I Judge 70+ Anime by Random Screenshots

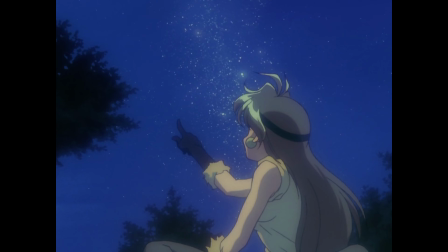(29:23)
There's a luminescent haze over everything, giving the shot a magical quality.
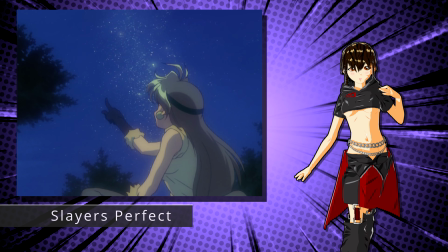(29:27)
That magic is appropriate, as this is a frame from Slayer's Perfect, otherwise known as Slayer's the Motion Picture.
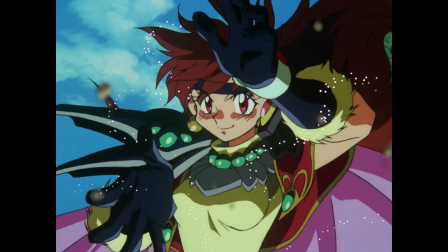(29:34)
You don't even need to know this is Lena Inverse to enjoy the composition. However, I have to admit this actual money shot of her mid-spell is fucking badass. I don't think a single frame from the newer Slayer series ever gets this cool.
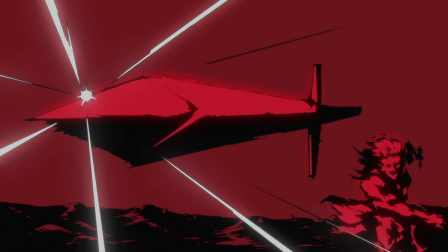(29:52)
Here's another one you'd be unlikely to guess, as it's very misleading. Some fiery dude hurls a sword through the air.
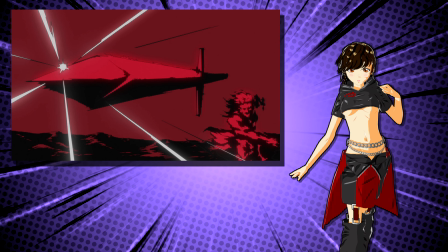(30:01)
Let's be real, is that even a reliable tactic? The shot's really great, emanating an Olympian vibe.
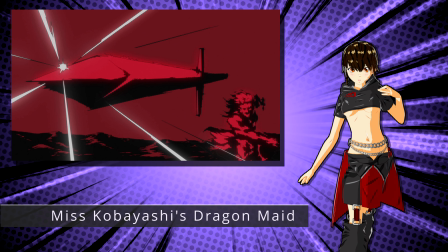(30:08)
Can you believe this is from Kobayashi's Dragon Maid? Obviously, this frame would have made that much clearer.
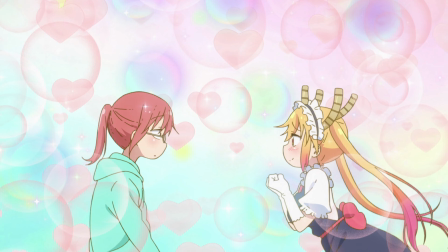(30:15)
It'd make for a classic Valentine's Day card. Here's some more amazing background art.
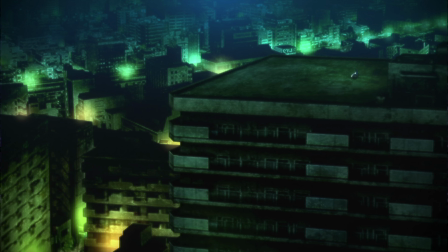(30:23)
This city looks ominous and completely unkempt. The perspective is compelling, singling one building out among the urban sprawl.
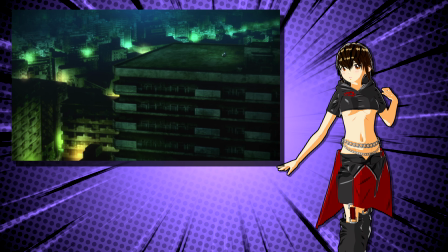(30:31)
A figure can be seen on the roof, but it's too small to make out on its own. This is one of the later shots from the first Kata no Kyokai film. Without knowing that, you wouldn't know Kirie Fujo is about to leap to her death, following the many girls who have made the leap before her.
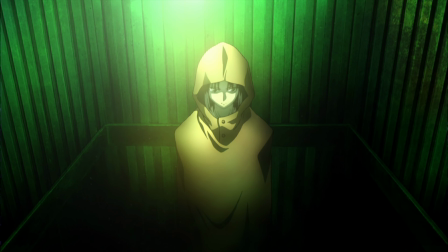(30:49)
Still, I think the shot makes sense the moment you find out. I'd rather this shot, though. There's something enigmatic about it. Why is Shiki so pissed?
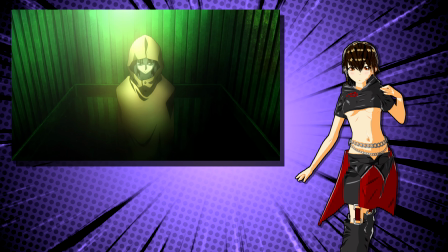(31:00)
That raincoat isn't there to protect her from the rain. It's there to protect the outside world from her rampage.
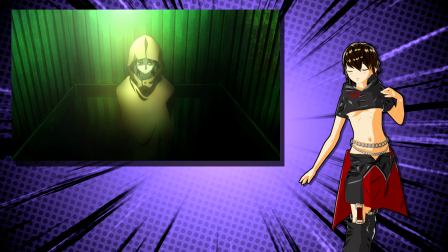(31:08)
Shiki is anime's Chuck Norris.
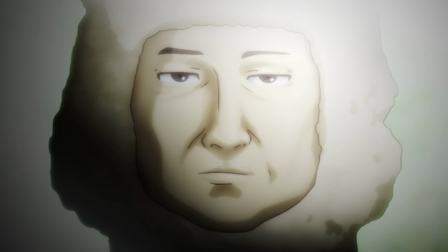(31:13)
Of all the frames I could have pulled, I get the alpaca man and his dead stare.
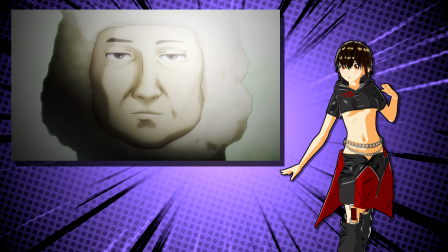(31:18)
The shot raises eyebrows, that's for sure.
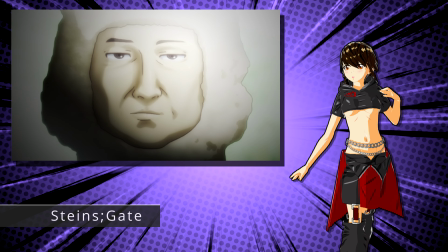(31:21)
Doesn't tell you jack shit about the plot, but if you've ever seen Steins Gate, you know exactly what this is.
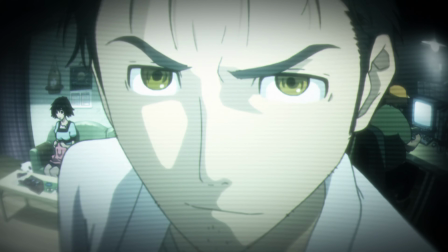(31:28)
Do you prefer this, or the corresponding shot of Okabe and his future gadget lab looking into the TV screen?
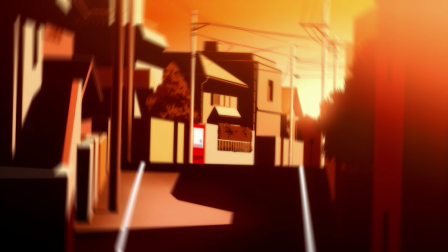(31:35)
What a fun way to introduce your main cast. This particular anime is known for its striking still imagery.
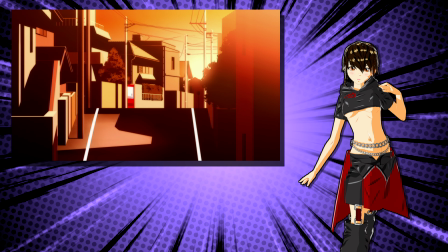(31:43)
The strange high-contrast lighting on this townscape almost seems cubist.
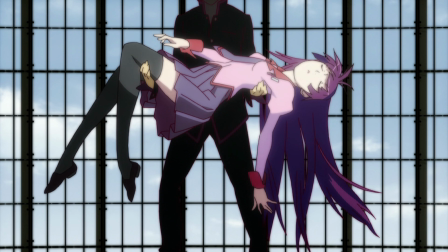(31:48)
There's depth to the shape of the buildings, yet the bold shadows wind up flattening the composition, in a cool way. It's a frame from Monogatari, and you can see that style paired with characters in this other shot of Araragi cradling a super light Senjo Gahara.
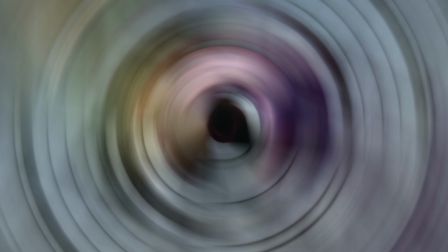(32:04)
This is a wonderful show for individual frames. Nabbed a frame from this anime's opening.
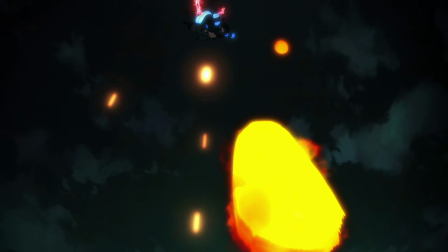(32:13)
Oftentimes, high-octane animations will forego detail, mimicking a motion blur while simplifying figures to focus on the movement.
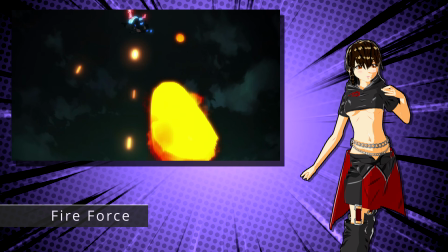(32:21)
This frame from Fire Force does just that. The shot overall looks nice through this technique, but not so much for a still frame.
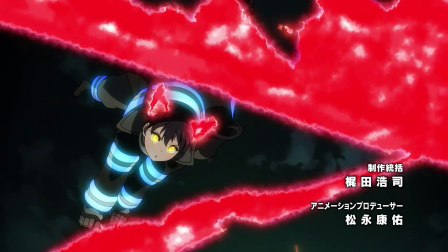(32:30)
Just a few frames later, though, we get a better look at Tamaki in action, well composed with her flames darting across the screen.
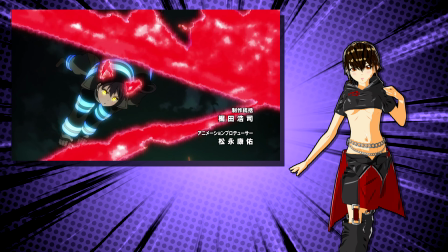(32:38)
Just goes to show how we need all those more bland in-betweens to bring the money shots to life.
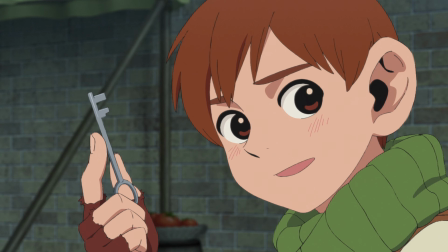(32:46)
Here's a decent portrait. Clearly portrays a locksmith or a thief-like character in a fantasy setting.
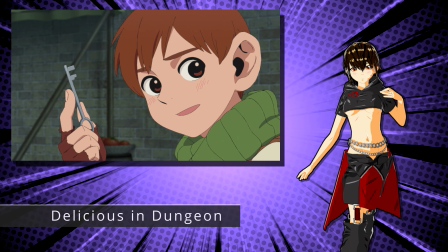(32:52)
Pretty much sums up Chilchuck from Delicious in Dungeon here. He's a decent character, but imagine if we got this frame instead.
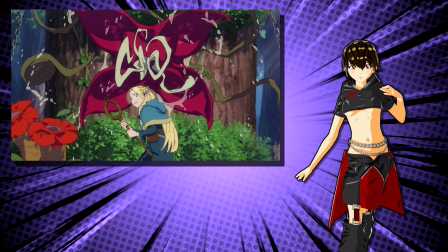(33:00)
So intense.
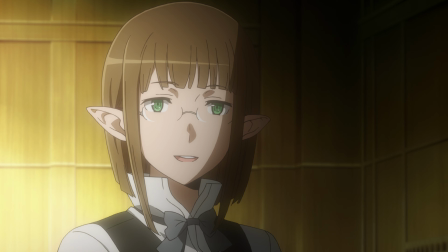(33:04)
Sticking with a fantasy theme, here's an elf-looking girl illuminated by the sunset coming in from a nearby window.
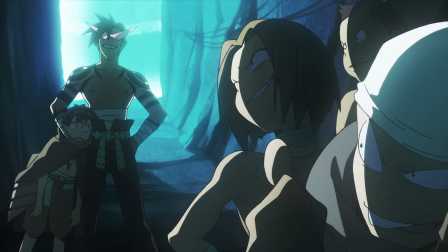(33:10)
The warm lighting matches the kindness in her face. Such praise, and she's not even a main character. Danmachi's got tons of great shots, and while we pulled a decent one, this shot of Belle and Hestia has more emotional complexity.
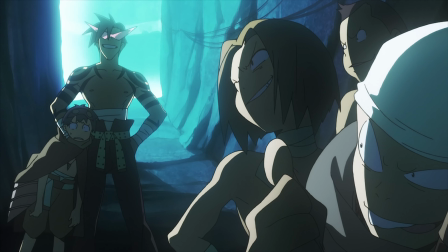(33:28) Who the hell do you think I am?